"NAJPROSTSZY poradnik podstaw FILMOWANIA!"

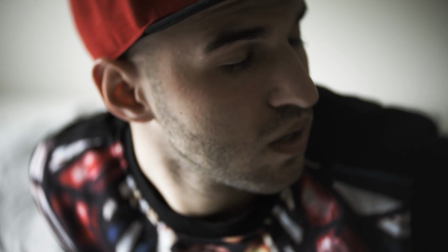1s Ale miałem koszmar, że zrobiłem taki beznadziejny poradnik o podstawach filmowania, że nikt nic nie zrozumiał.
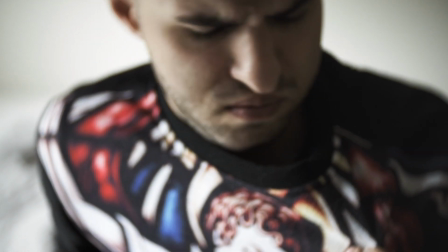12s Eee, czemu ja w zasadzie jestem ubrany jak spałem i mam czapkę?
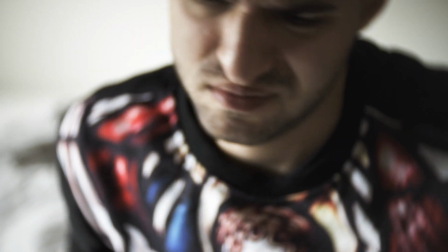17s Nieważne.
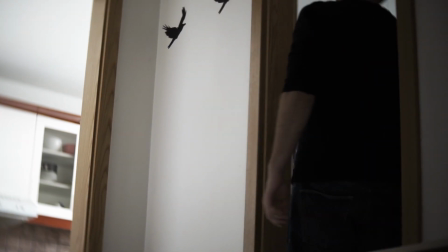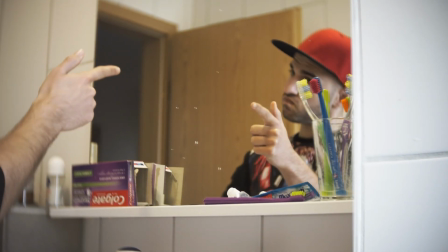26s Mózgu, misja na dziś zrobić najlepszy poradnik o podstawach filmowania. Taki prosty do zrozumienia.
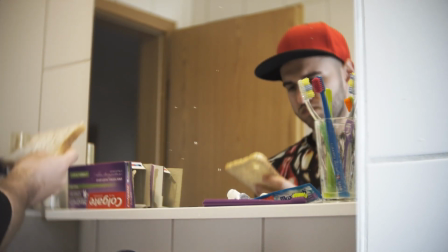34s Prosty jak zrobienie sobie selfie tostem.
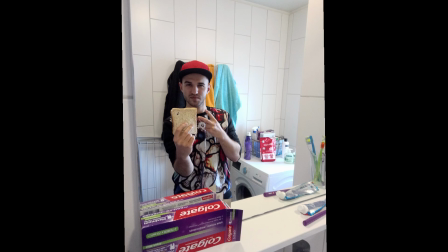i witam was w moim poradniku dla normalnych ludzi. Co to jest czas naświetlania i jak on wpływa na filmowanie?
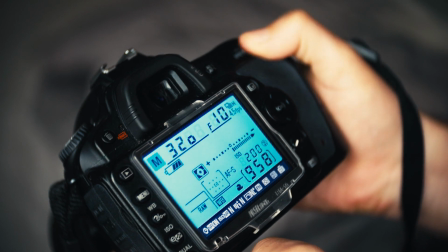78s
Czas naświetlania wyrażamy w ułamkach sekundy. Czyli na przykład w tym momencie filmuje to wszystko na 1,50 sekundy. Dlaczego na 1,50 sekundy? Dlatego, że w filmowaniu obowiązuje taka zasada, która nazywa się zasada 180 stopni. Jeżeli filmujemy w 24 klatkach, a chcemy filmować w 24 klatkach, bo to jest taki klatkarz filmowy, który jest stosowany od dawien dawna i wygląda po prostu najładniej dla naszego ludzkiego oka. To chcemy ustawić czas naświetlania na 1,5 sekundy. Bierzemy po prostu klatkarz i mnożymy go razy dwa i otrzymujemy czas naświetlania. Jeżeli kręcimy w 60 klatkach, to kręcimy na 1,120... setnej. sekundy. Jeden, ciach, 120. To jest taka reguła. Oczywiście istnieją jakieś wyjątki od tej reguły, ale na razie trzymajmy się tego, tej reguły, tak aby poprawnie kręcić filmy. Teraz wyjaśnijmy sobie, dlaczego ta reguła jest taka ważna oraz jak wyglądają filmy z nieprawidłowym czasem naświetlania. Więc wyobraźmy sobie, że teraz będziemy dłużej naświetlać nasz obraz i już Wam pokazuję, co się stanie.
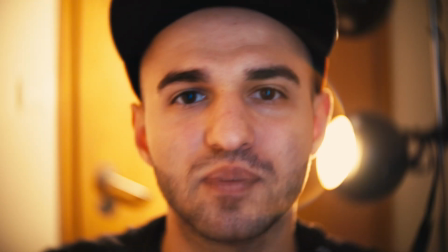161s
Tak wygląda obraz w momencie, kiedy naświetlamy go na 1 dziesiątą sekundy.
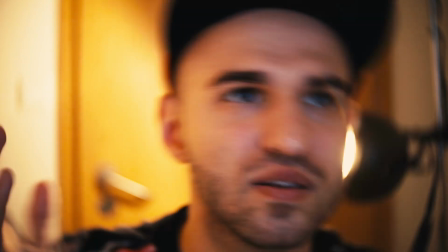166s
Czyli widzicie, mamy takiego blura, takie spowolnienie.
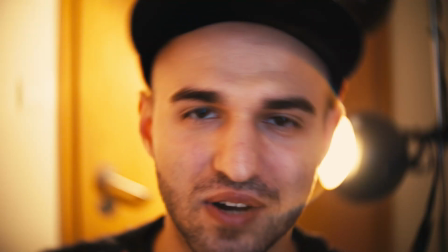172s
Strasznie, strasznie to jest nieprzyjemne dla oka. A teraz zobaczmy, jak wyglądałby film z bardzo krótkim czasem naświetlania.
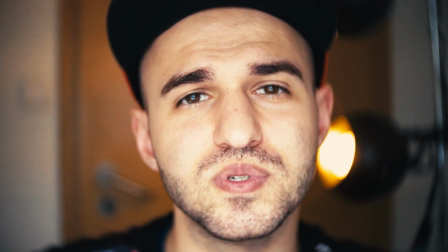181s
I w tym momencie kręcimy na 1 pięćsetną sekundy.
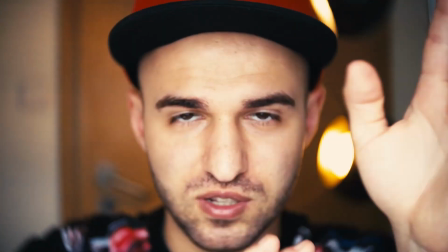185s
Czyli widzicie, o co chodzi? ten ruch wygląda jak podczas scen walki z różnych filmów akcji.
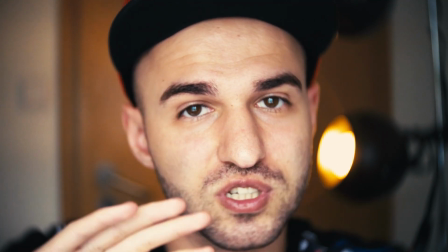194s
I jest też bardzo nienaturalny, ponieważ to wszystko dzieje się za szybko. Nie ma tego naturalnego blura.
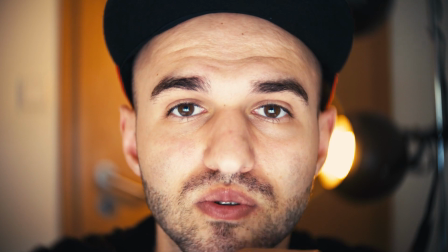198s
Wróćmy do 1.50 sekundy. Teraz jesteśmy z powrotem na 1.50 sekundy. I teraz blur i rozumiecie wygląda tak.
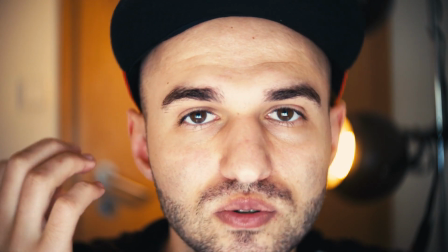207s
Czyli po prostu tak bardzo naturalnie, jak ludzkie oko wychwytuje to w naturalnym środowisku. I teraz co to jest ten czas naświetlania? Im dłuższy jest ten czas naświetlania, tak jak np. 1 sekunda, tym więcej światła wpada na nasz sensor. Im krótszy, czyli np. 1 tysięczna sekundy, tym mniej światła wpada do naszego sensora, do aparatu. To tak bardzo pokrótce wytłumaczone. Przejdźmy teraz do kolejnej rzeczy, czyli do przysłony. To będzie punkt numer dwa w naszym filmie.
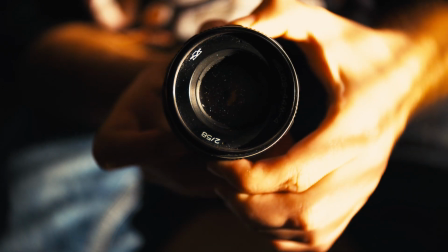238s
Im mniejsza wartość, czyli im mniejsza liczba, tym bardziej ta przysłona jest otwarta i wpuszcza więcej światła.
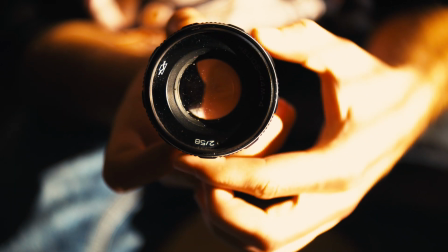244s
Im większa liczba, im większa wartość, tym przysłona jest bardziej zamknięta i wpuszcza mniej światła.